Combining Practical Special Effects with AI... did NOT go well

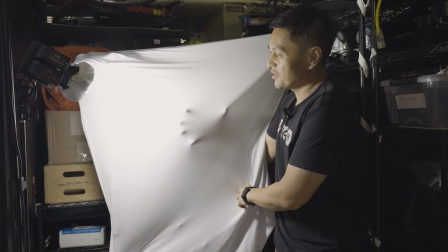(4:06)
So this is a tablecloth, like a stretchy tablecloth that goes over like a small little folding table,
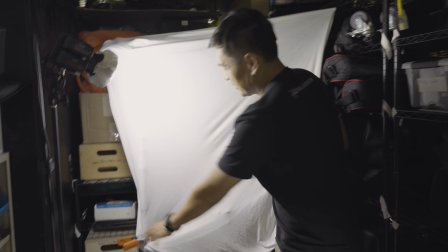(4:14)
and then C-stand, sandbag, and just an A-clamp, and then this is just the C-stand arm.
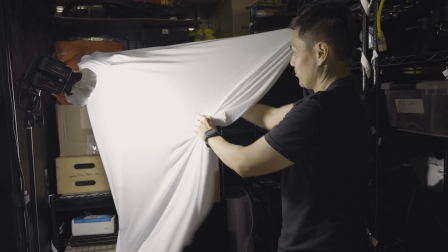(4:20)
So like, yeah, that's all it is basically.
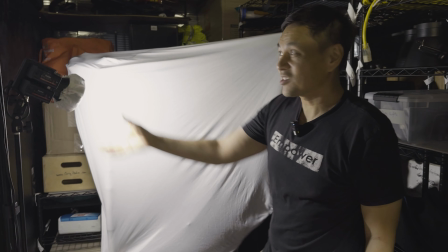(4:25)
And then we just have like a little light set up over here. The lights that we're using, there's two of these.
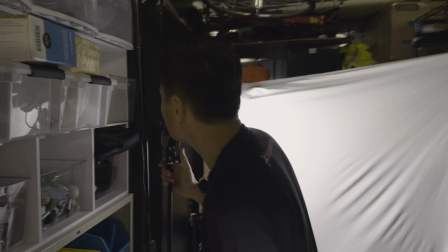(4:32)
These are the Amaran 60Bs, I believe is what they're. I plan on making this a series on YouTube where we're doing tests, doing short films in preparation for this larger feature film, or even like a little web series for the final thing. And hopefully that makes sense. But like, if this stuff interests you at all, hit that subscribe button and maybe smash that like button. Yes, I guess I'm turning into a YouTuber. Let's go. Anyway, so just so everybody knows, we've got Sean and Owen helping today, and then yeah, hopefully this works.
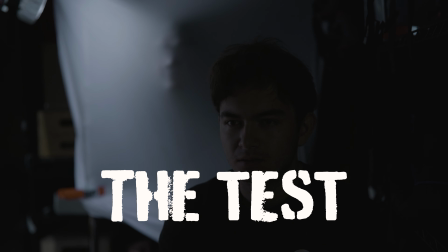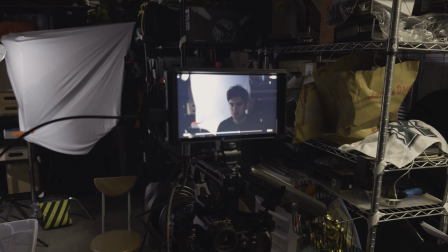(5:22)
Nice. I think that kind of works. And then he turns. What was that?
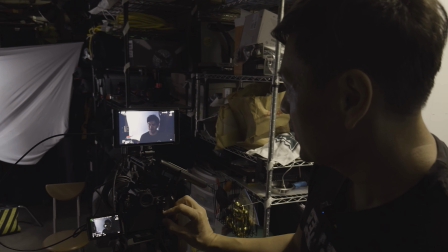(5:30)
Nice. And then what we did too, we got a couple of clean plates.
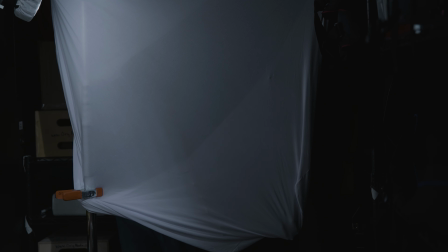(5:37)
I think this one's probably our best one. And then we'll see.
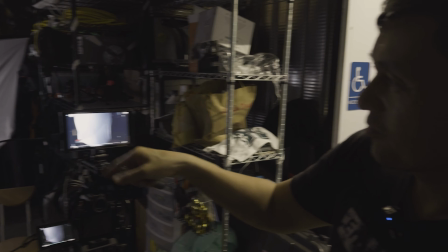(5:41)
Like, we can experiment with like messing with this and compositing it all together.
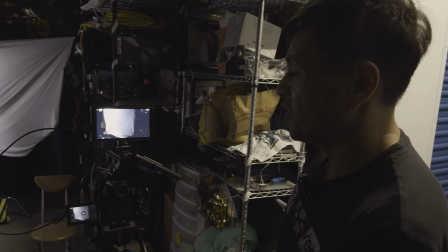(5:47)
And then maybe it's like a combination of this plus like some VFX or AI or something to kind of like build the effect out even more.
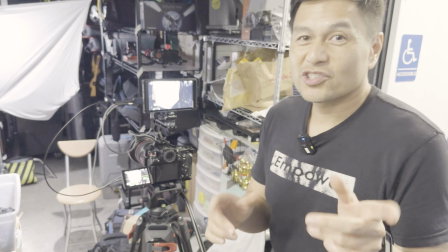(5:56)
We just tried a new thing.
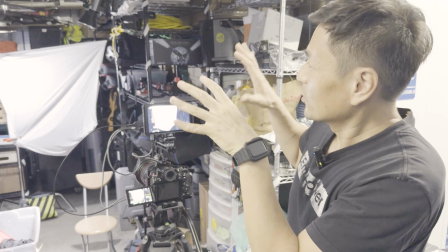(5:58)
So Owen was saying like, oh, what if we like dim the lights, or it looks more brighter and normal in the opening of it.
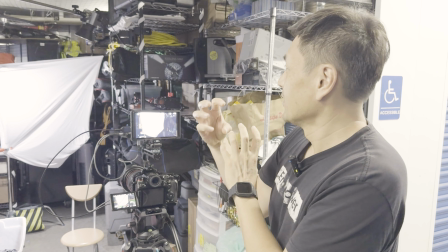(6:07)
And then when the lights dim, then like the figure appears in the background.
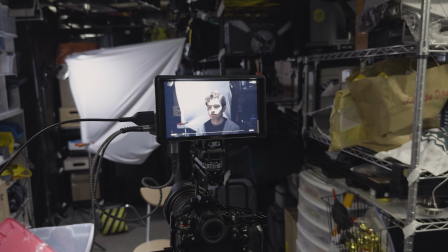(6:12)
So we gave that a try. Oh, and we kind of moved the lights around just a little bit.
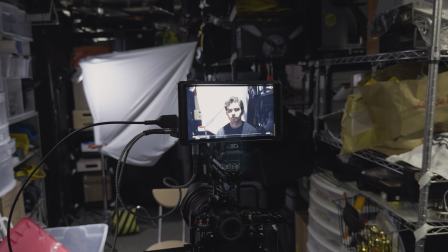(6:17)
I actually kind of like that. Like, the guy is supposed to be having sleep problems, so his eyes look like he has dark circles and stuff.
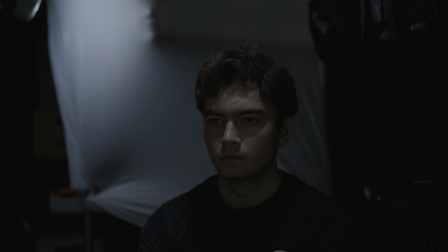(6:26)
Yo, oh, that actually looked kind of cool because like the mood shifted.
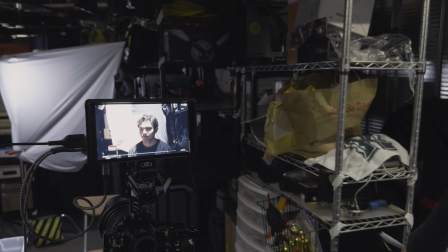(6:31)
Oh, that worked even with the turn. Yo. Nice.
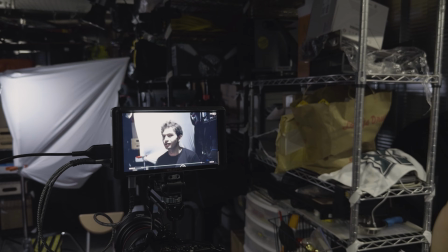(6:38)
I like that because then it's like, wait, did I just like see something? Yeah. Like maybe it's a little, yeah, exactly.
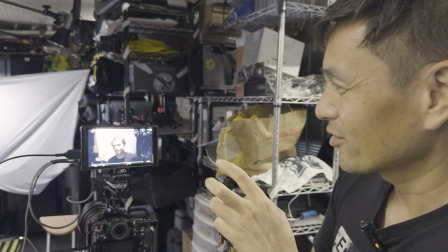(6:48)
Like I think if it's like a little beat later, but this is off to a good start.
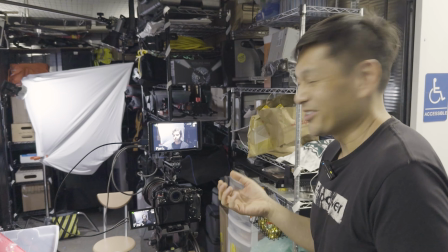(6:55)
I feel like I like where it's going. I don't know.
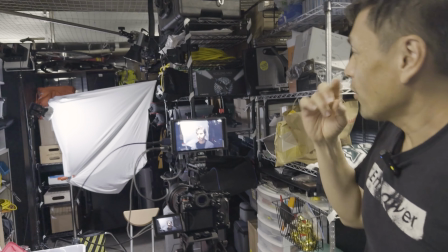(7:00)
Tell us what you think in the comments. Since it's already all set up, like let's put the black sheet up there and just see what it looks like.
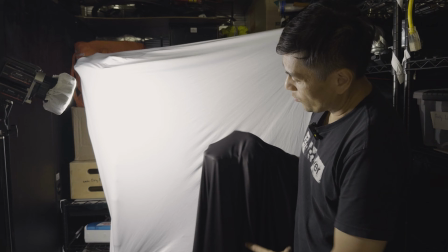(7:08)
Since we've tested the white fabric out, I think the next step, just to try it,
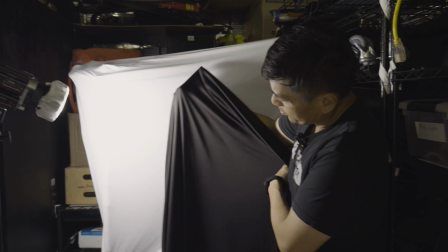(7:15)
even though we don't think it'll work that well, is we'll try the black fabric. But now I'm curious, like maybe it's like a different effect.
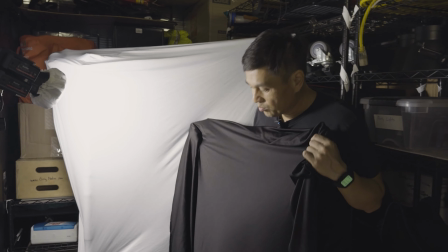(7:23)
Maybe it doesn't look like a wall, and maybe it's just like this,
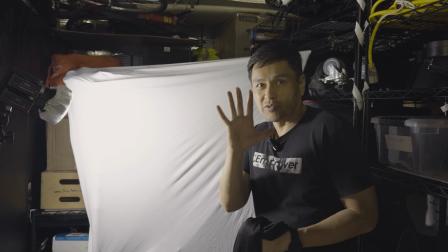(7:28)
like a black cabinet or something that sort of like has a thing that emerges.
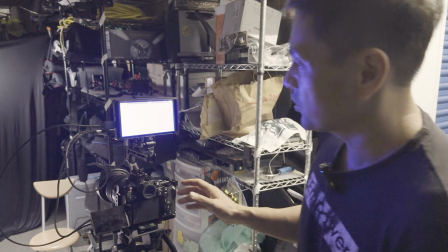(7:35)
So we'll try that next. So we just tried putting up the black, and I did like a bunch of like experimentation.
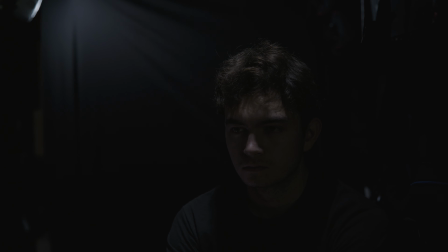(7:43)
I think it, like, to me, I like the darkness of it rather than like a white wall.
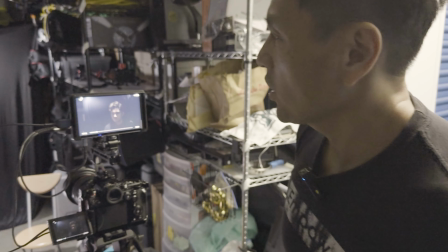(7:49)
Unless it's true, maybe we go even darker, where like he's almost like in a black void.
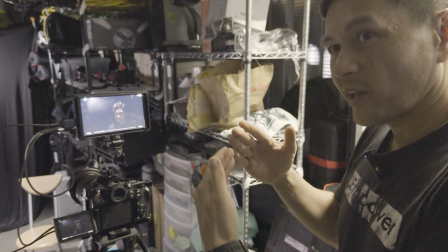(7:57)
And then we try the opposite. What if when the light comes on, then the shadow appears?
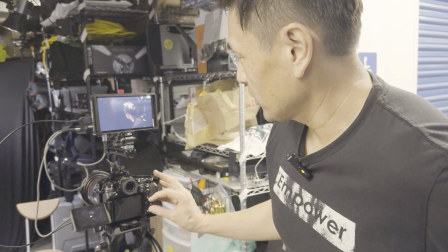(8:03)
We tried some different stuff on this take, and actually we did 2 takes.
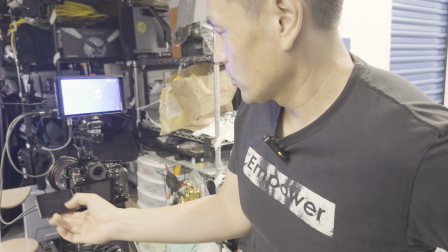(8:10)
So there's this one.